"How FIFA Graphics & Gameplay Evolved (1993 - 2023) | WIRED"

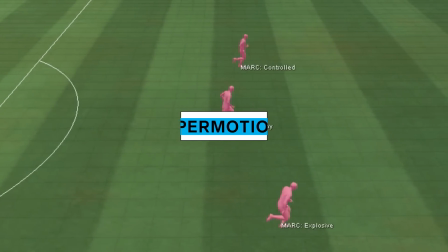(4:04)
With Hypermotion 2, we've actually added this acceleration feature that allows players to have more nuanced differences than we've ever had.
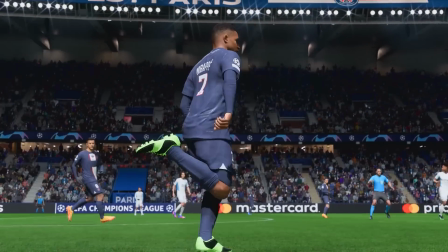(4:12)
So for example, Mbappe, he's an explosive player. He gets off the mark right away.
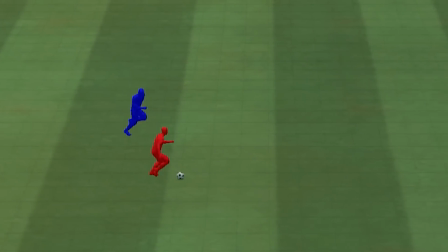(4:17)
Nobody can catch him. However, a player like Virgil van Dijk, he is also very fast, but it takes him a little bit longer to get up to speed.
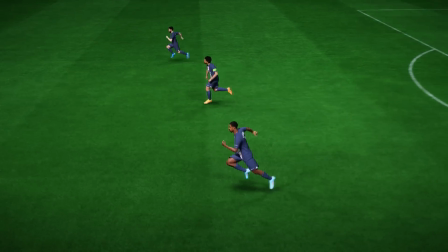(4:24)
So we have different archetypes for different players to sort of mimic how they accelerate in real life. And when you get these sort of nuances in the way players sprint and accelerate, it just makes the game more varied and less predictable.
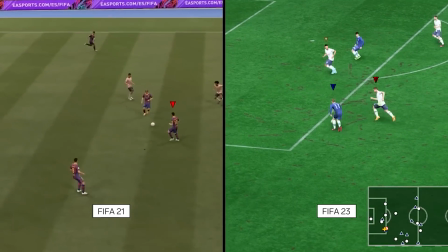(4:36)
Another change? The dribbling. Animators have been able to add way more personality this time.
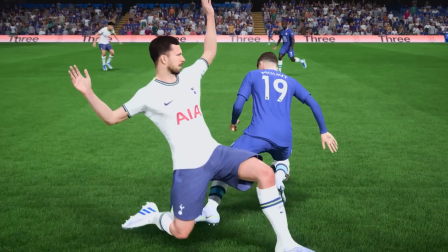(4:41)
Players can now turn way more quickly to get past defenders. Their feet are actually planting on the ground.
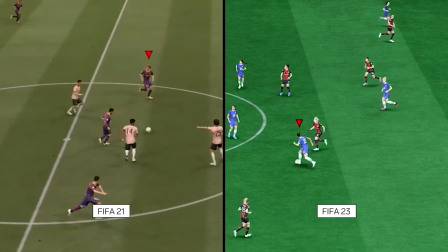(4:46)
Every step makes sense. It's not like the sliding that you saw in the previous versions of the game.
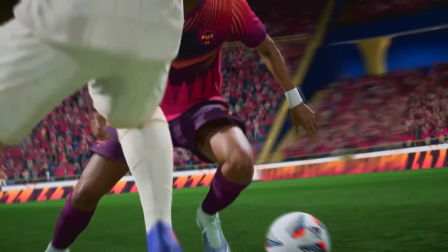(4:51)
So the game is actually looking more like real football than it ever has. The animation team has also made aesthetic changes to the game.
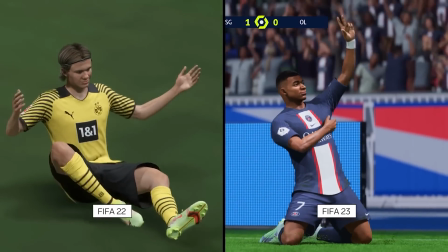(4:58)
See how the grass now flies off the pitch as Mbappe slides on the floor. The shadows are also more exaggerated, creating a more cinematic feel.
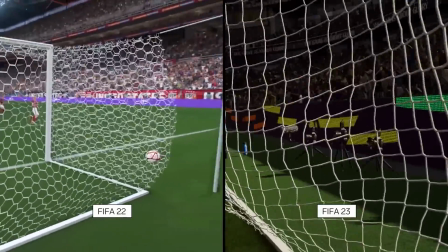(5:05)
The net strings now ripple when the ball hits the back of the goal, based on the 3D geometry of a real net.
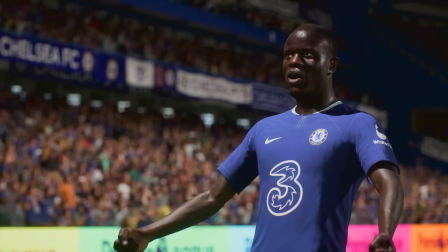(5:10)
But as FIFA gets more and more realistic, where do animators draw the line? And how do they approach the uncanny valley?
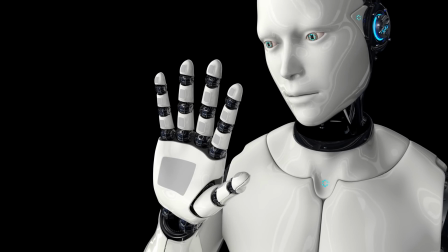(5:16)
Basically, that creepy feeling people get when a fake human looks really realistic, but there's something still slightly off. I was actually an animator for multiple years on FIFA. The uncanny valley is something that we're always looking at.
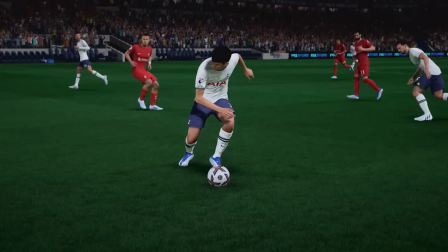(5:29)
We don't want to make the players so ultra-realistic that it's sort of off-putting. But the way we do that is we stylize things.
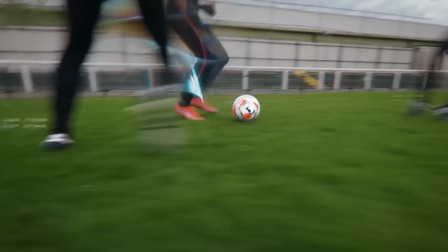(5:35)
We don't just make it super realistic. We make them a little bit quicker to accelerate, or when they shoot the ball, it's a little bit more powerful.
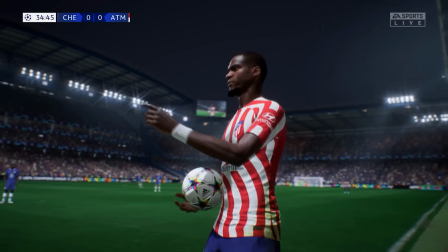(5:42)
So exaggeration is key in making things feel right, even though they're not 100% realistic.
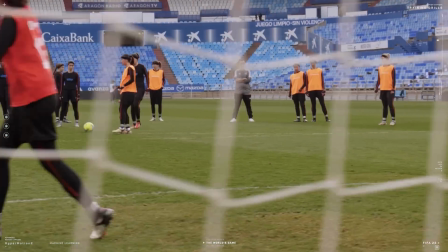(5:48)
For FIFA 23, developers captured a women's match for the first time. We first introduced women's football in FIFA 16.
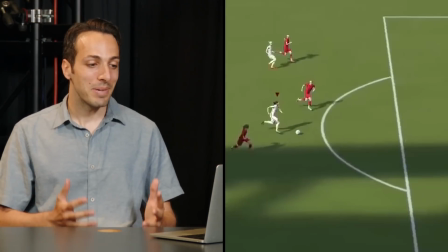(5:55)
That was a big year, the first time we've ever had women playing in FIFA.
Really is perfect timing.
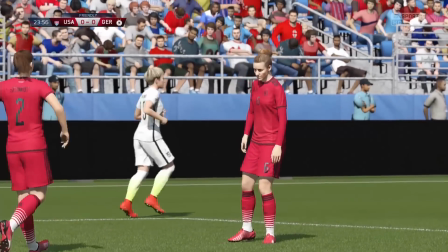(6:01)
When I look back at this footage, it looks good, but I noticed that all the motions are actually based off men's motion capture, because that's what we had done in FIFA for so many years.
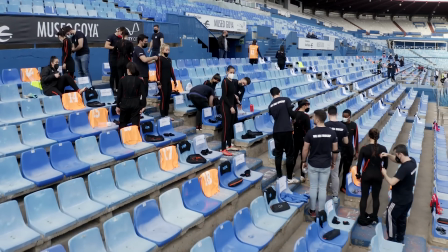(6:10)
Now, as we get into FIFA 23, because we've captured two women's professional teams, all that data is coming through and it's feeding the women's game.
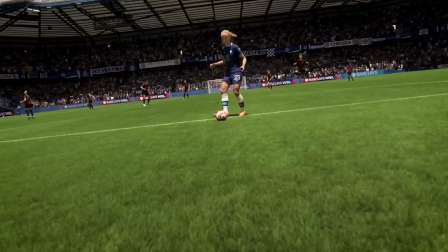(6:18)
The women's game looks so much more authentic. They're kicking properly, they're dribbling, they're moving. It looks completely different than when you watch the men's game. We also have signature run styles for the women's athletes.
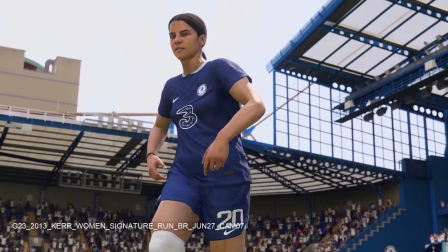(6:29)
Some of the star players like Sam Kerr, you can notice the way she's running here. It looks just like she does in real life.
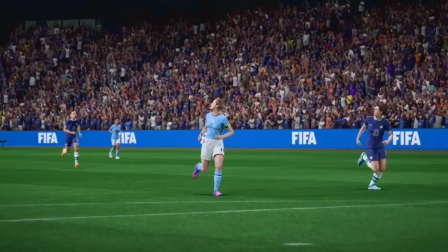(6:35)
And not only her, there's a few other star female players that we have signature star run styles for.
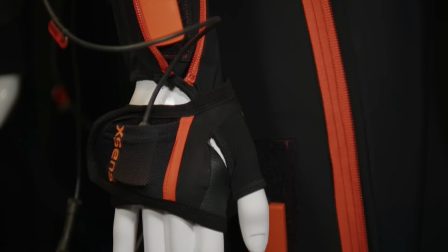(6:40)
And what other industries could benefit from hypermotion? The technology of using accent suits and capturing outside of a studio, I think that will work really well for like films and any other spaces where you just want more natural movement.
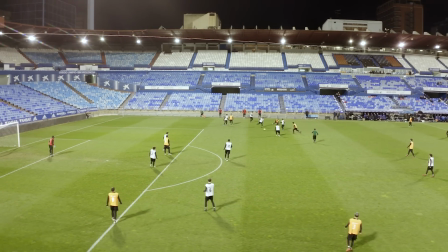(6:53)
That's what we get with these suits. You're less restricted, you can be outdoors, you can do what you need to do to get that authentic motion.
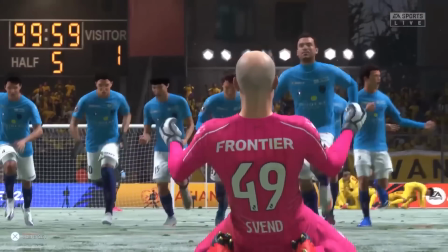(7:00)
That's what it's about.